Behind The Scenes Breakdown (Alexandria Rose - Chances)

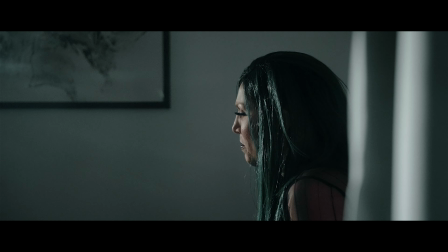So the first setup of the day was inside of the rental, and this was one of the main performance scenes. For this music video, I had 3 performance scenes, and the rest of the video was B-roll centered around the storyline of the couple and B-roll slow motion of Alex from each scene that she was in.
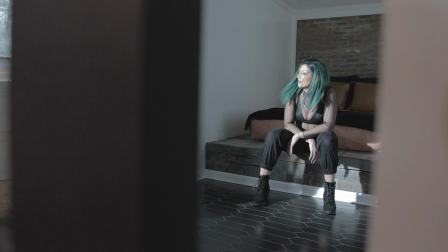So for the setup of the scene, we had Alex sit on the edge of the bed and close the bedroom doors almost all the way,
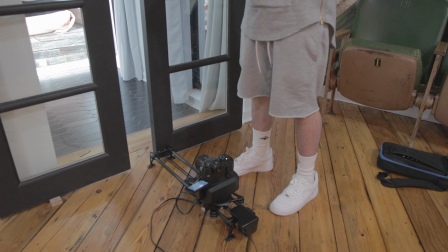but left it open enough to where we could place the slider in front of the doors.
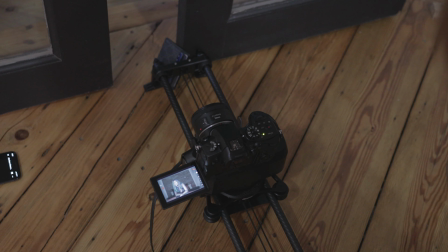So while the slider was moving in the forward and back motion during the performance,
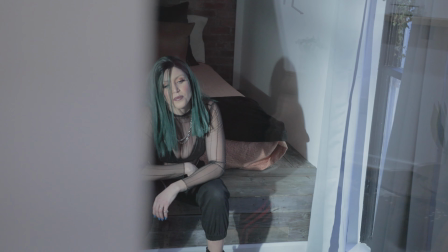the sliding doors on each side would serve as being able to see the actual shot going in and out of motion,
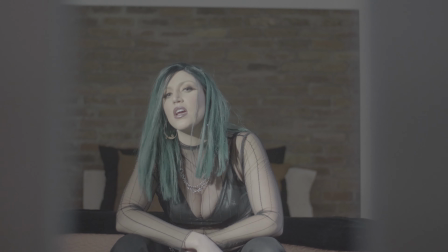with the sliding doors being the foreground and Alex in the background to give that depth of field and motion view when we were using the Rhino Arc slider.
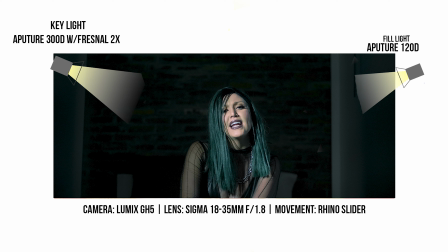Now the key light was the Aperture 300D with Fresnel 2x attachment, diagonal left of Alex outside of the Airbnb, shining through the door and into the bedroom. The fill light was the Aperture 120D, diagonally right outside and shining through the window.
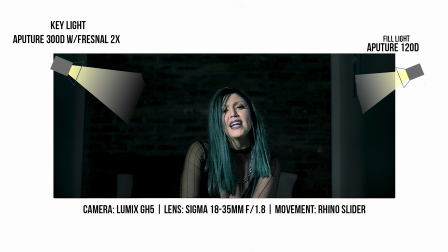There was no background light used here. I wanted to have the background be completely black to give a spotlight focus solely on Alex and in a cold, sad type of image.
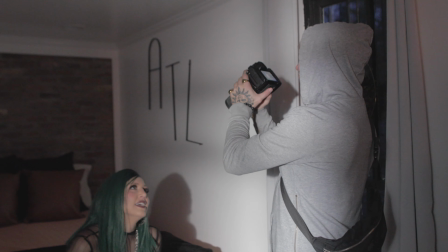So guys, the remaining scenes that we did shoot at this first setup was B-roll related scenes.
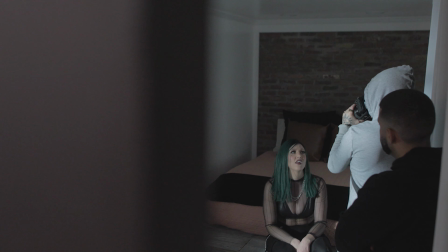This was filmed in between the 60 to 72 frames per second in the 8-bit vlog option.
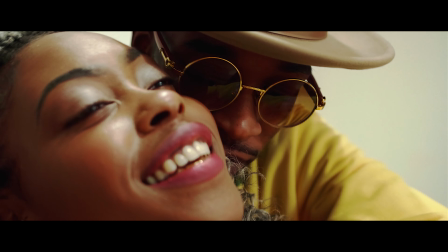Now the next setup was filming all the storyline between the couple.
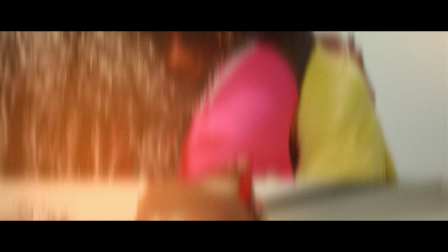These were Alex's friends and an actual couple, which did a great job acting out what I needed to have them do for the music video.
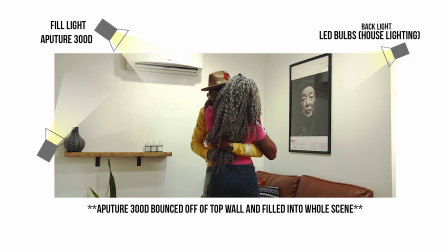So the lighting of the happy moments and the breakup, basically everything between the family room and kitchen area, excluding the bedroom scene, which was just going to have the girl be by herself, was used with 2 lights. The Aperture 300D with Fresnel attachment was used as a fill light to light the entirety of the room.
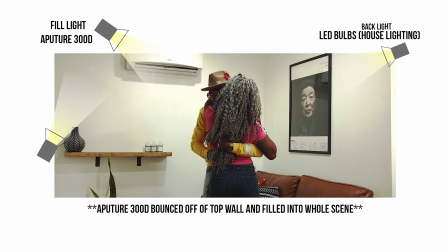C. Ryan positioned the 300D up towards the ceiling to have that light bounce off of the ceiling and fill onto the couple's faces and body and environment.
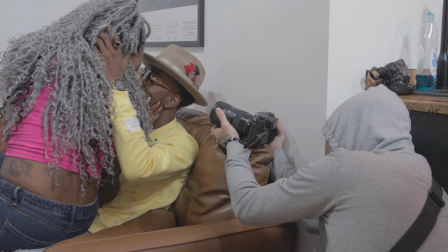Wherever in the room the couple was, the fill light would follow, shining up towards the wall to bounce off and land on them and the exterior of the shot.
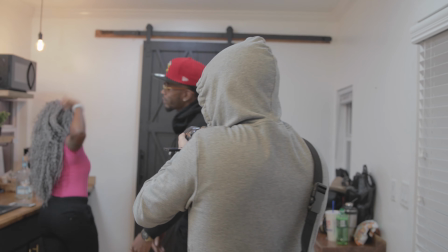We also kept the house lights on for these shots to help serve as an extra ambient lighting.
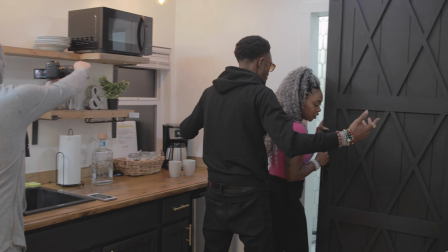The background light in most of the shots was the lighting from the bathroom area, and during the scenes in the family room there was no background lighting. All of these shots between the couple was filmed handheld by C. Ryan. There was no shots on the tripod or the slider. Everything between the actual couple was handheld and filmed by C. Ryan. Now for the next scene with the girlfriend, which was placed at the end of the actual music video,
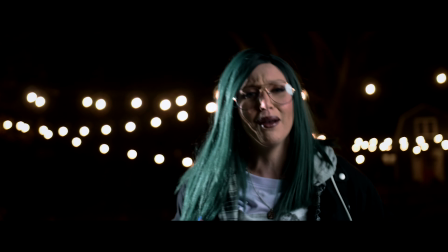where she was in the bedroom by herself reminiscing of the happy times and the breakup and everything that they had went through as a couple,
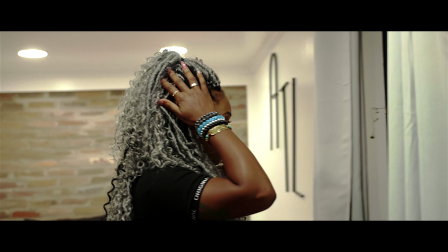we had her walk around the bedroom and also sitting at the edge of the bed at different times.
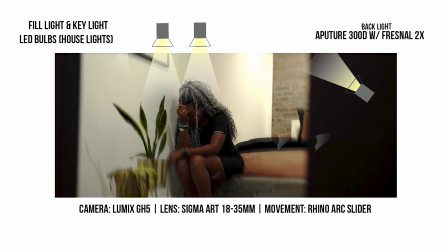Now the scene was lit using the Aperture 300D with the Fresnel 2x attachment as the backlight, lighting the back of the wall. The house lights from the Airbnb served as the key and fill light for this specific scene.
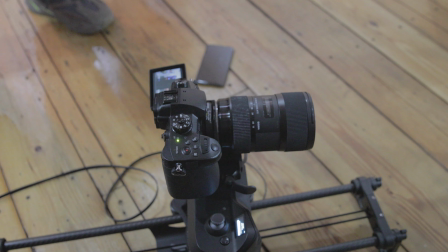This scene was filmed with a combination of the Rhino slider shots moving forward and back from the sliding doors, again to give that foreground depth of field view.
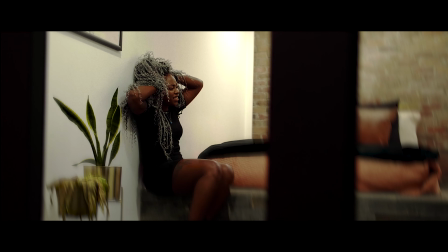And then the remainder of the shots were filmed handheld, if not on that slider. Now these shots were all B-roll and slow motion shots, so it was filmed again between the 60 to 72 frames per second in the 8-bit vlog option.
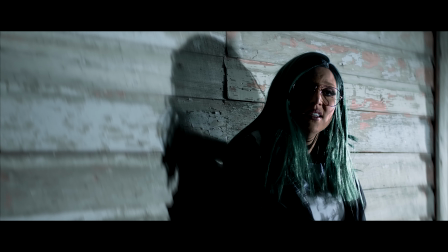Now for the next scene, which was Alex's second performance scene, this was outside of the Airbnb and it was up against one of the wooden walls of the building.
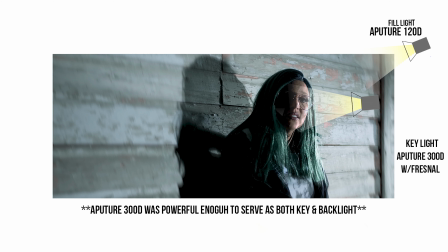This scene was lit by having the Aperture 300D with Fresnel attachment be the key light diagonally right of Alex and shining onto her and the wall. The Aperture 120D served as the fill light, and this light was positioned diagonally right of Alex as well,
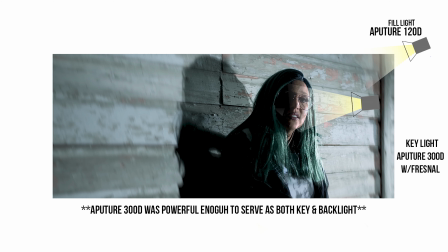but more towards the house, while the key light was in between the fill light and C. Ryan filming. Now, because the 300D is such a powerful light, this was a strong enough light to where we didn't need to have a backlight. This actually was a strong enough light to not only serve as the key light, but to also light the back of the wall that Alex was leaning up against.
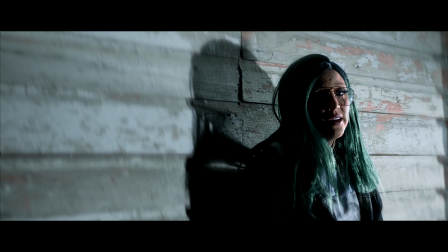Now, this performance scene was filmed in combination between the tripod shots and handheld.
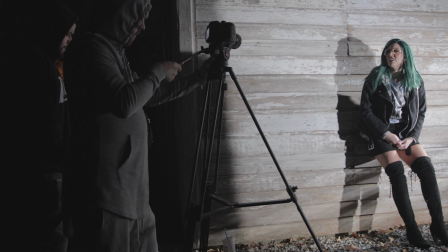The B-roll scenes from this performance again was filmed in the 8-bit vlog between 60 to 72 frames per second.
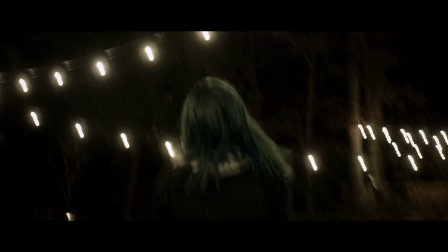Now the last scenes for this music video was a combination of Alex's performance scene and B-roll towards the end of the music video where she's walking around underneath the string of bulb lights.